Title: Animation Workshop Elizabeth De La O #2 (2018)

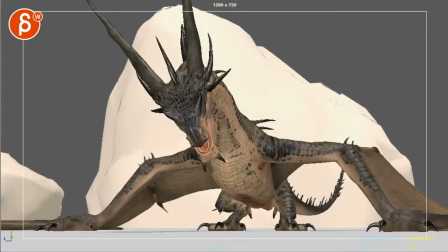4:17 Cool. Oh, here's a bit of a weird thing. Right there.
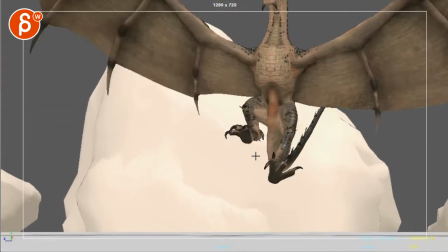4:23 On that drop, I feel like it would drop this way. And then you have a sudden acceleration this way.
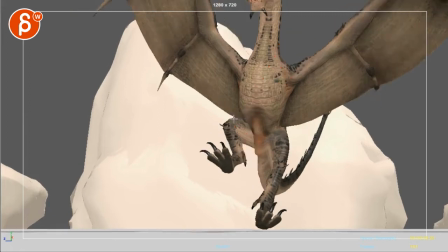4:29 So it's not quite following this line. It's going suddenly to the left, but also accelerating a bit too much.
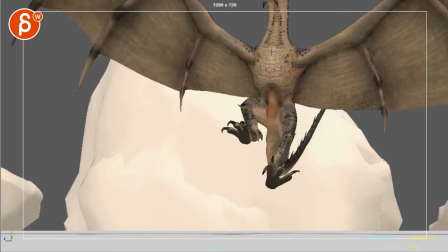4:35 I'll keep this right through there. You can see this. It goes this way and then this way.
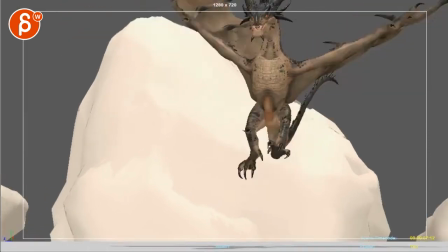4:40 There. So I would smooth that out so it's not this sudden acceleration right there.
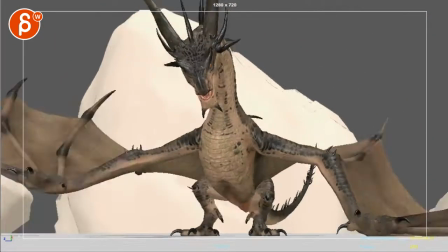4:45 And suddenly more screen left.
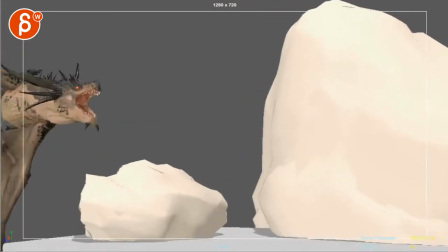4:52 It's cool too. When you do this, you might even have a moment of the roar like this.
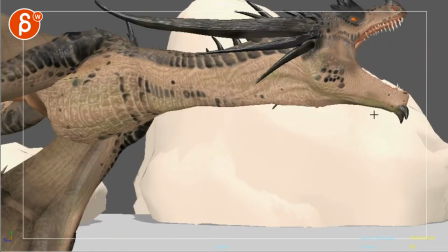4:59 And then by here, imagine that the head could be turned away from us. It's almost like tilting away from us. It also wants to lean into the turn, but again, gives us a change of silhouette.
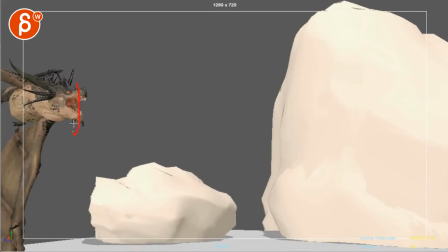5:12 It's not, it feels like this is in one orientation and then it just kind of stays there.
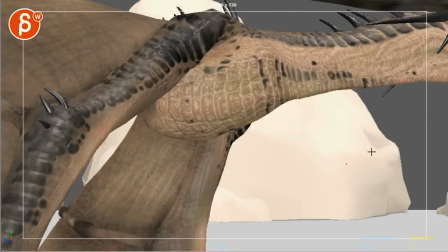5:17 And just again, just for visual interest, you can open and with a little bit of a twist over. That's cool.
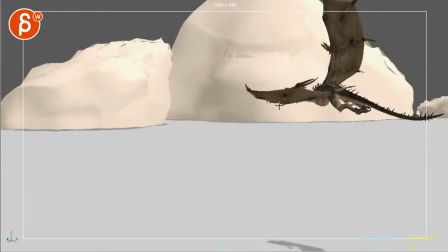5:24 Watch out the head here. Right there. Again, it feels like a bit of a fast move up right through there.
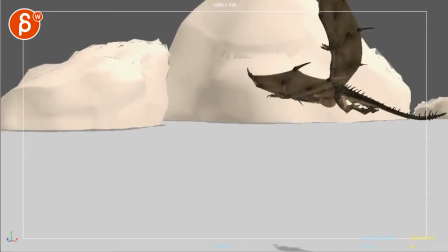5:31 It goes up and then it kind of stops. And this in real time. Right there, it's a bit clunky there.
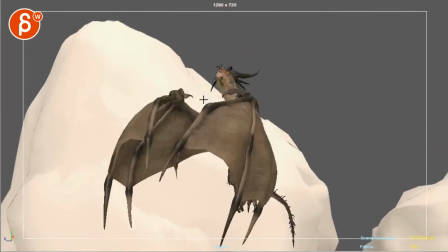5:39 On things like this, which I love, when your head goes up, right there. Don't forget again, same as before, you want a bit of a sideways rotation.
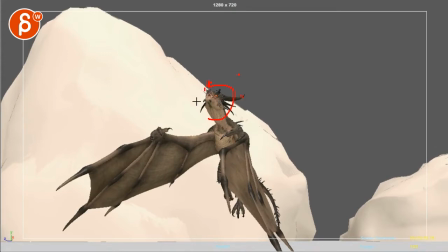5:47 So that, you know, that horn would be here and the lower one would be the right one. Screen the left one would be down here.
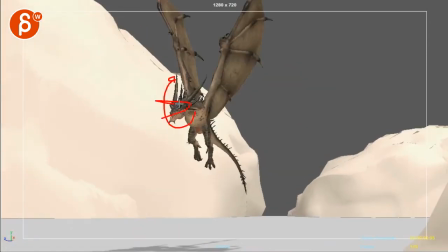5:53 Just so it's not just in one axis. You want to engage all of them for a bit more complexity.
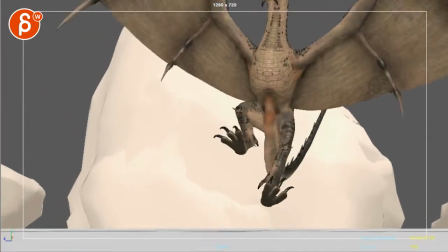5:59 And then right through there, be careful. Let's pretend you would want that fast drop for whatever reason, like it has hooks and it's being pulled down in terms of physics being true here.
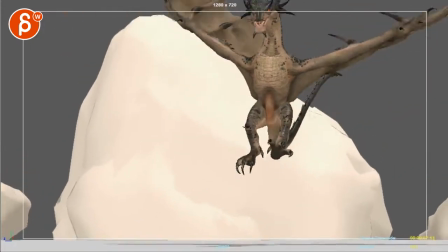6:13 Even if you change the timing to be smoother,
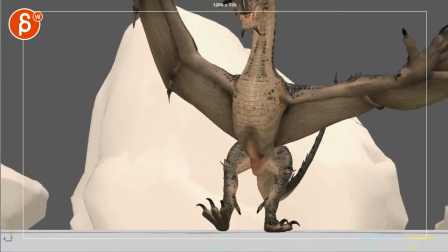6:17 it still has a certain drop here where I would bring that head up here.
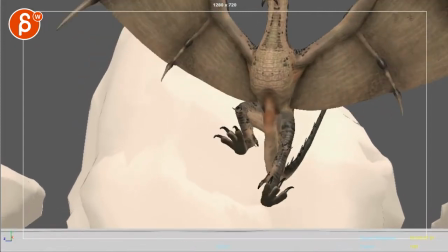6:22 There's just something where once you're to here, right through there,
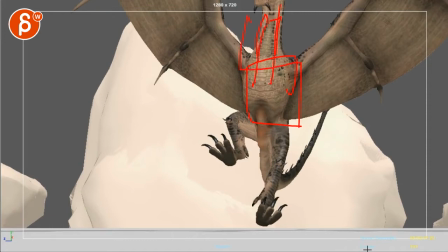6:27 this whole section with the neck and the head feel like it's one piece of geometry that just kind of drops down with no drag anymore.
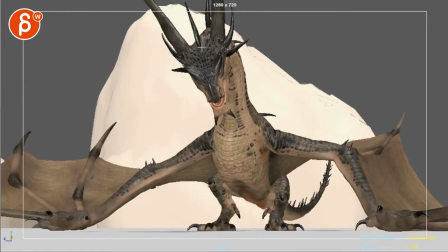6:35 And I think if you would delay the head, A, you would have a nicer silhouette. You can almost have the chin here. You can almost separate that out with my awesome drawing here. And because the head is a bit higher, it's a nicer negative space and silhouette.
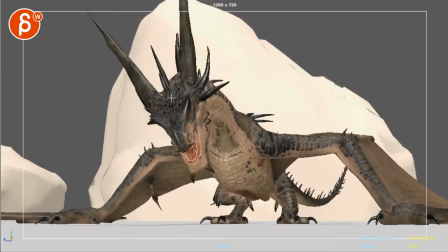6:48 And then, boom! And then on that impact, here-ish.
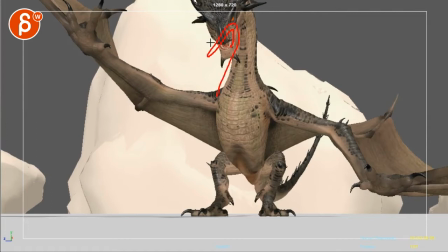6:54 So imagine the head would be here, the neck, and the head would be here. Boom!
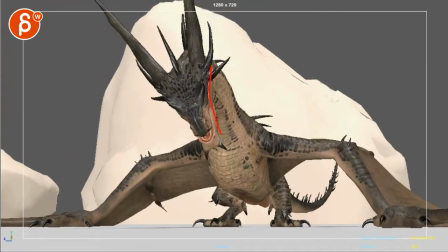6:59 By now, you can hit this pose.
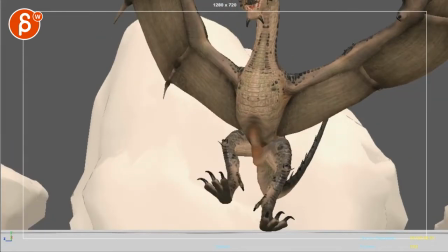7:01 So that the head drops for an overlap, an impact, rotation down, and then roar, and that's cool.
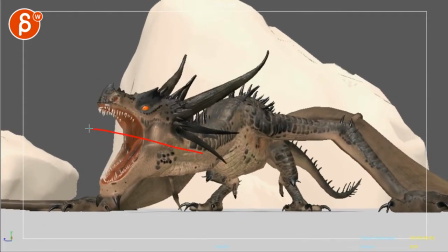7:13 During this, I would try to potentially translate that more screen left to its right. It feels like if that's the chest, that the head is kind of turned this way doing this.
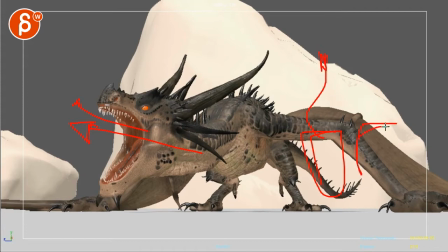7:28 And there's the roar versus chest doing this. I don't know if I'm explaining this right, but there's something where I feel like this is the head, right? And this is your chest.
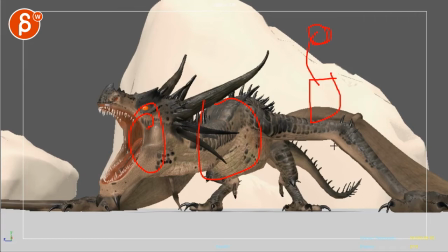7:42 Where I feel like that chest is here, even though the curvature is like that, as opposed to the chest and head curled this way. So this neck piece out more screen left,
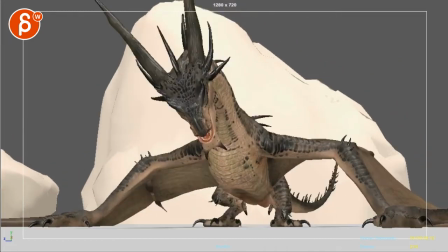7:55 which brings the head maybe a bit more here. I'm only saying this just because when you bring that head up here and then over this way,
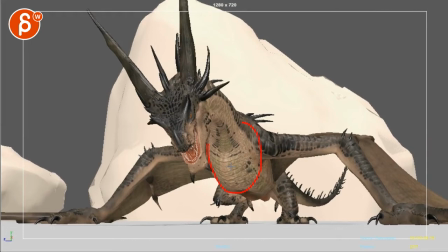8:03 I don't see much in here except a up and down rotation.
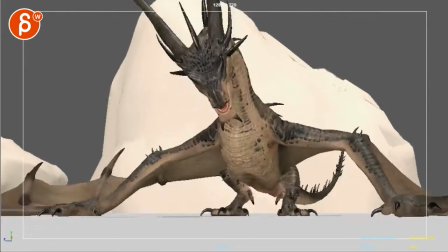8:08 See that? Just kind of goes down.
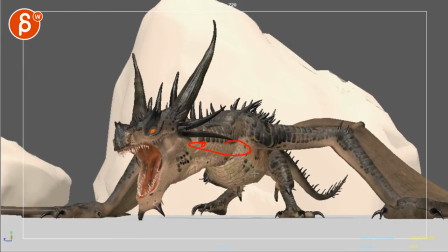8:12 Actually, it's a translate up, but I don't see anything in Y. So the Y rotation is a bit missing there,
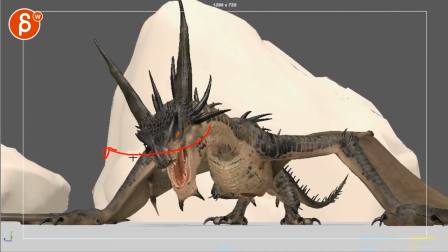8:19 but I feel like that head has a bit of a move to its right.